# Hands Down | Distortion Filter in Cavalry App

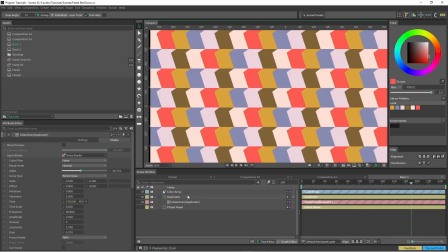[4:16]
so just dialing around and playing with these sliders here you can really come up with some interesting interesting effects and some of them can be
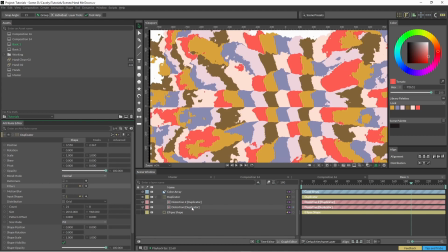[4:25]
quite varied as well one thing that i've tried to play around with is using two of these so that i have two different kinds of distortions
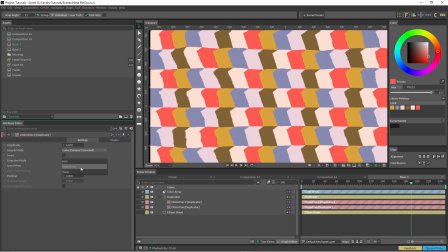[4:34]
one of them is a very fine distortion and the other one's just a little bit larger just to add a bit more variation across the screen again
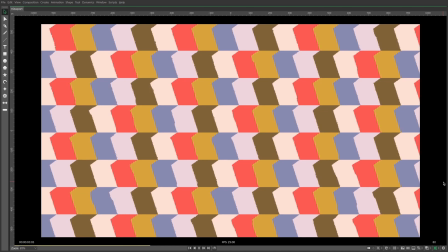[4:47]
i feel like i always say like you know just play around with the settings just a bit of a tweak here and there um and it's definitely true for this one. So in this one here, you can just see a bit more of that movement. Just playing around, just refining some of those settings.
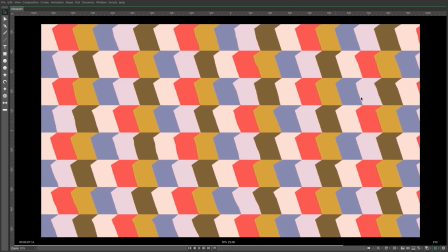[5:02]
It's nothing too crazy. And yeah, I just feel like it adds a bit more of a natural touch.
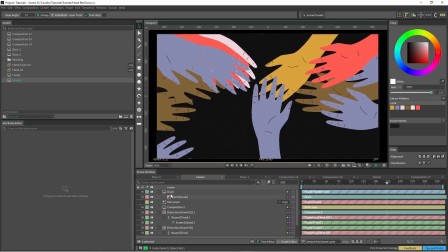[5:09]
So as you can see, there's the noise in the background as well. I'll just open these up quickly and you can see what's going on.
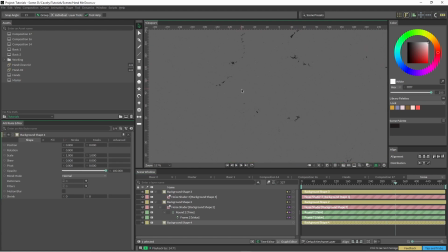[5:20]
so there's actually two lots of noise there's the larger chunks and then there's a bit of a finer grain as well so
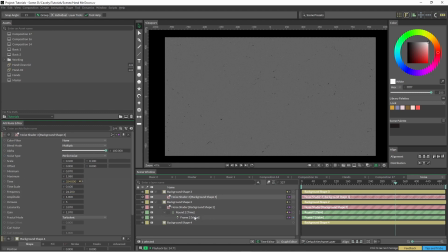[5:29]
this these are some of the settings I've got a joint time using the round trick as well and just bringing that one right down so this is the finer grain here so I've just scaled it down to 0.1,
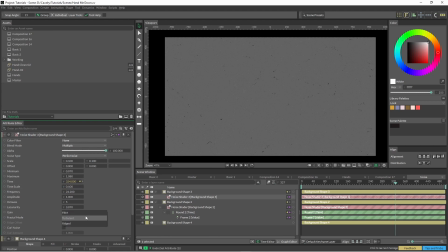[5:45]
tweaked the frequency a bit there, and I've changed the fractal mode to turbulent as well. And this one, I've increased the scale and changed the gain a bit to give it a bit more of a rougher edge.
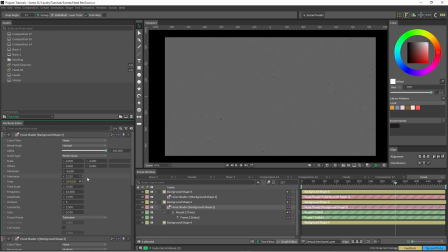[6:03]
And yeah, again, it's just a matter of just tweaking some of those settings and we'll see how we go so if I just change this minimum here you can see how that kind of brings in you can see some of those patterns that are coming through
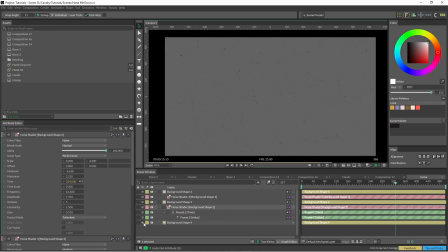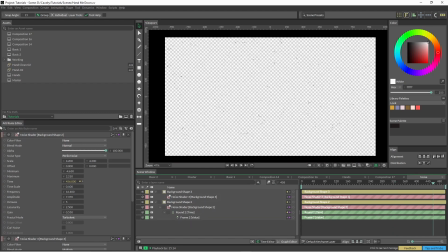[6:24]
yeah and I don't know it's it's just a nice and efficient effect I don't have to worry about looping certain things or making sure my composition's
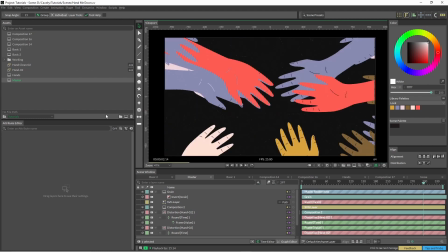[6:33]
not long enough I'll clean this file up and upload it to dropbox and you can just have a bit of a mosey on through and see what's happening cool thanks for watching